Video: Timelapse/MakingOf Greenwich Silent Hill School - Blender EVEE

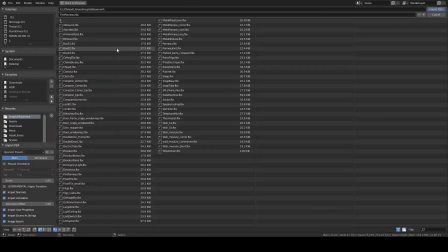And by the way, all these small assets, those small props, really sell the thing,
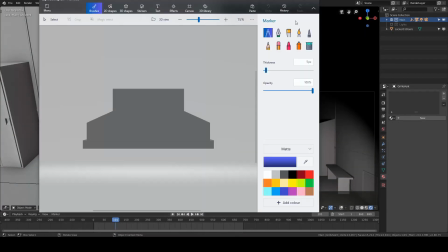because your surrounding, if you walk into a school, there is a lot of details that maybe you are missing.
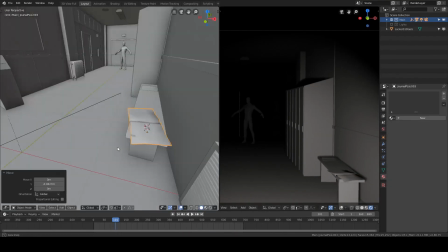So adding all those subtle little mesh will bring you a lot farther.
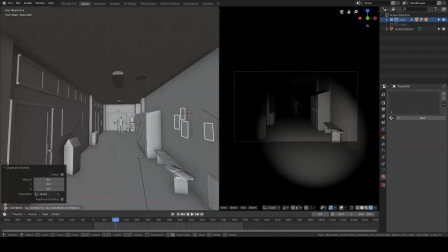Some piece of a magazine, I don't know. Oh, some here I'm placing billboards,
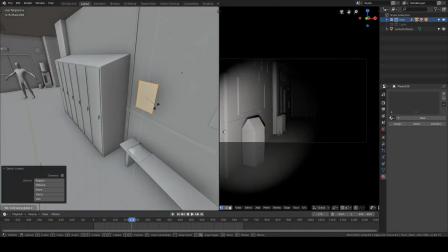papers, and I will be placing later some pieces of paper on the floor right here.
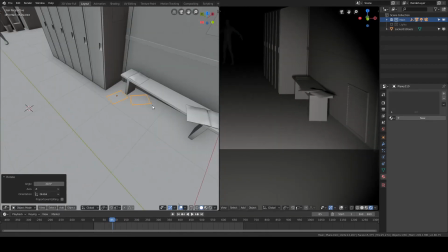Again, to sell that look of people who were walking down these corridors.
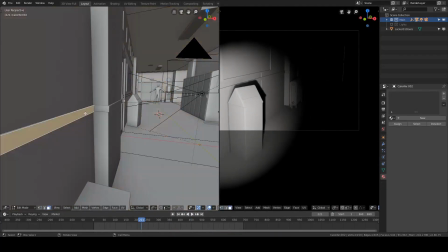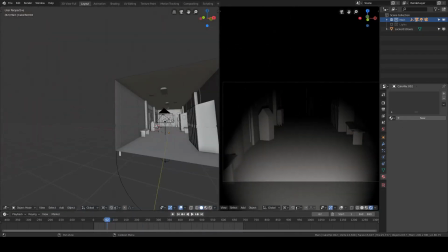Now I'm refining my moldings and putting them at the bottom, right on the floor.
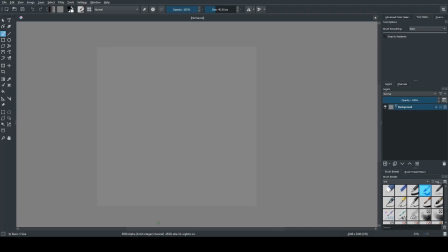And I'm trying now to block out the shapes in front of the creature, because it was still empty.
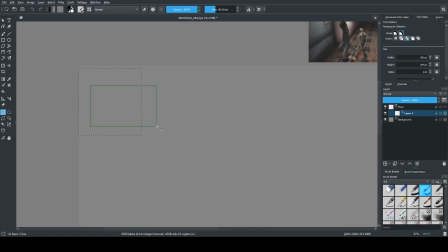Okay, now here I'm to the texture stage.
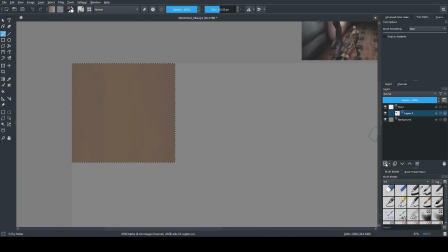I am having some references that I'm color picking to have the correct colors.
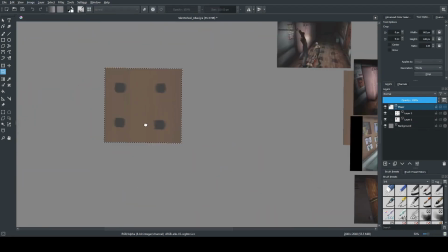And here I'm making an atlas, which is a large textures with all the texture that I will need for my whole environment.
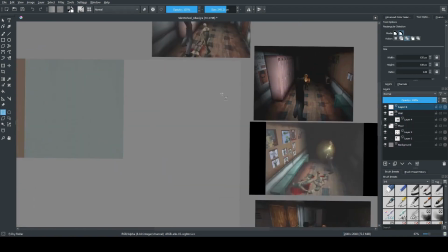So that first piece was for the floor, and that second one, I guess it's for the walls.
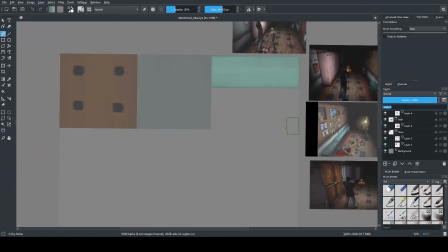That would be for the bench. And you can see that I'm only taking a default brush
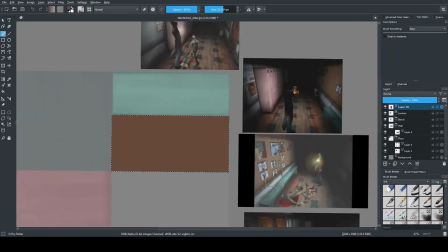for some kind of a painty roll paint feeling, and I'm very loose.
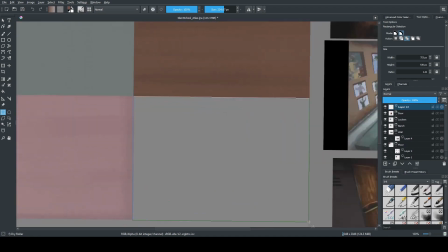I don't care about the details, because nobody cares, honestly.
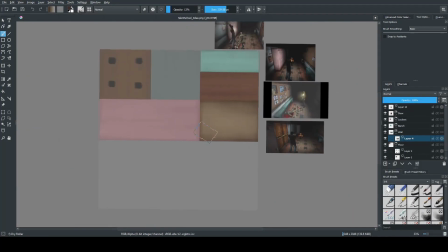blocking some colors for the billboard, and as soon as it is done,
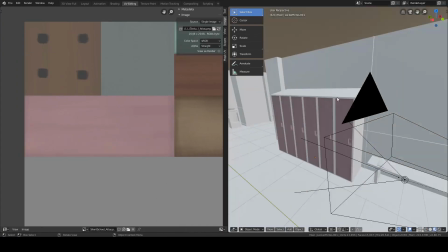I'm bringing it into Blender and I'm starting to place my shapes over it,
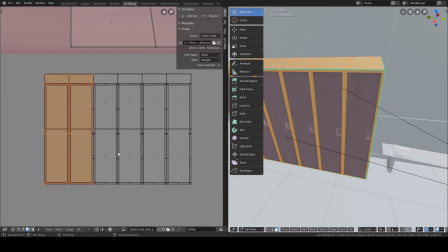placing the colors for the locker.
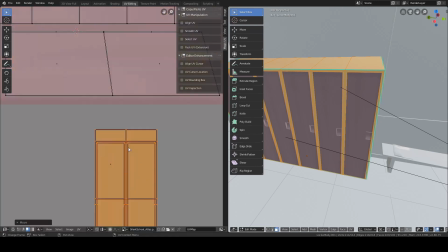Even though the texture is not finished, I want to get, again, I want to be iterative as much as possible,
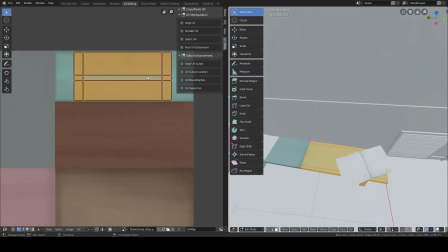and you will see that later I will render again the whole sequence, get it into DaVinci Resolve,
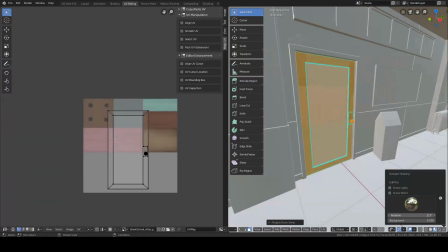and iteratively it's again, I cannot stress this enough,
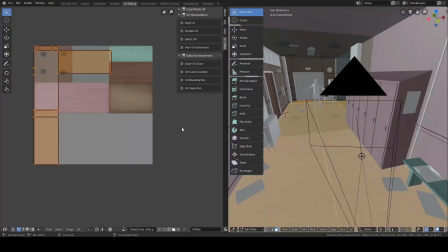but it's so much easier to predict the final result when you go through the whole pipeline again and again and refining every step of the way.
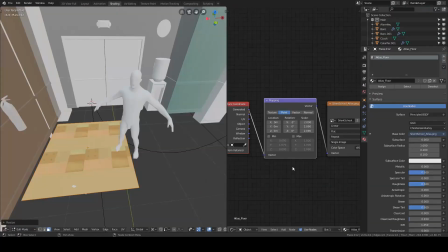So now again, I'm placing the floor.
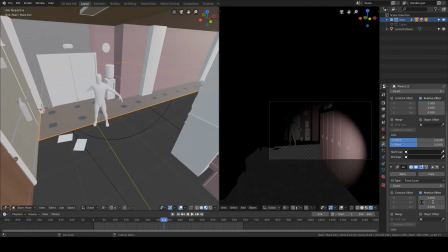So that's a basic tile of the floor, and then I'm instancing from the x-axis and the y,
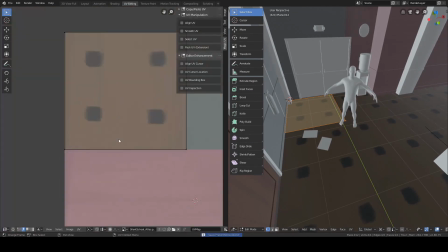and that way it's really easy to modify.
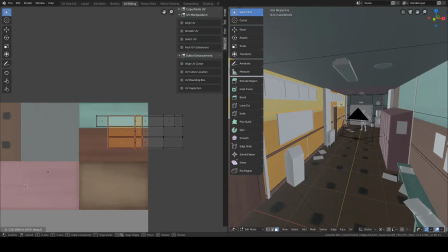Placing the walls, and for the UVs, I don't worry about any perfect unwraps.
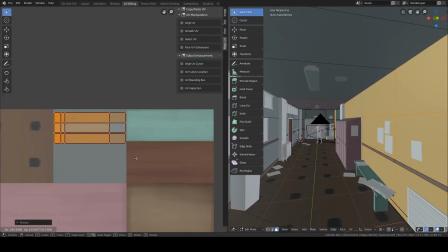I don't care, honestly. I'm just making a project from view, box mapping,
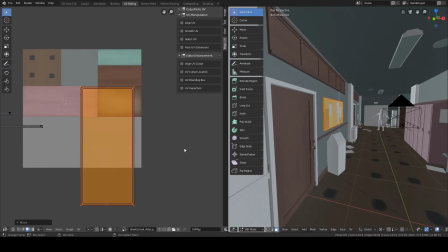and I'm getting all the faces that I need into the square of the atlas that I need, and that's all.
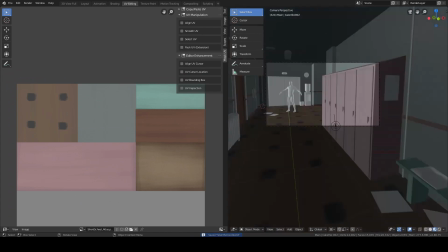I don't worry about anything else. Everything that is outside the camera, I don't care.
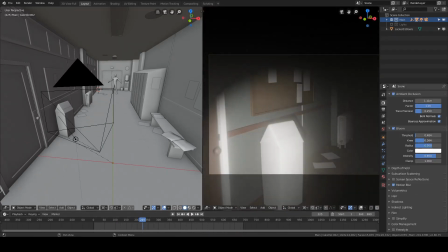You see, the scene is taking to start to look to something.
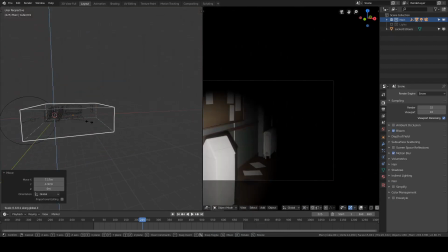I'm having fun here with the post-process effects,
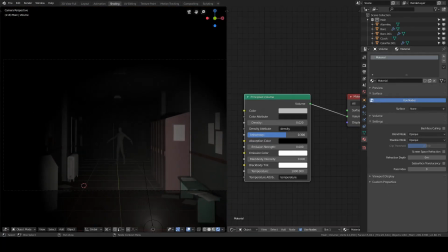getting some bloom going on, and here I'm adding a principal volume to have some kind of fog,
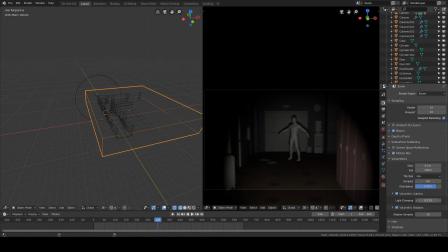some kind of I don't know, not dust, but density inside the scene.
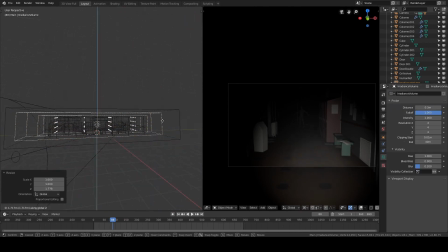And by the way, having fog into all your scenes is a great way to glue everything together,
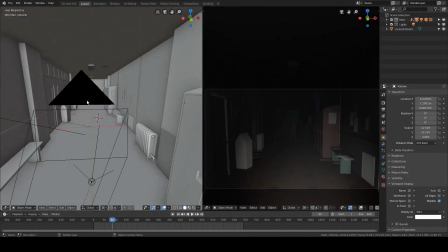just like the bass will glue everything inside a music mix.
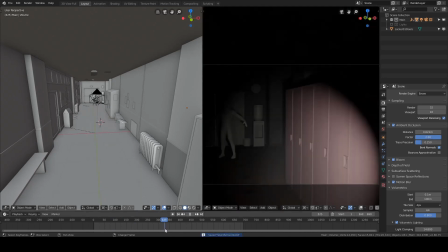Now that I've added some fog, I'm trying to dial in some ambient occlusion,
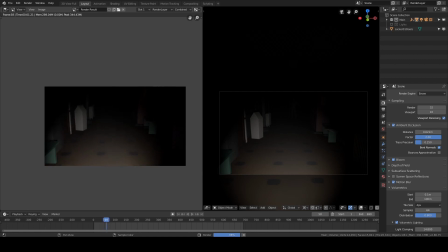and now I'm rendering again the sequence and
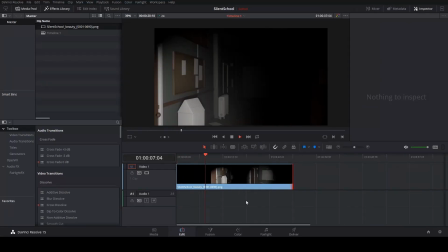putting it again inside DaVinci to see what's going on and how's it look.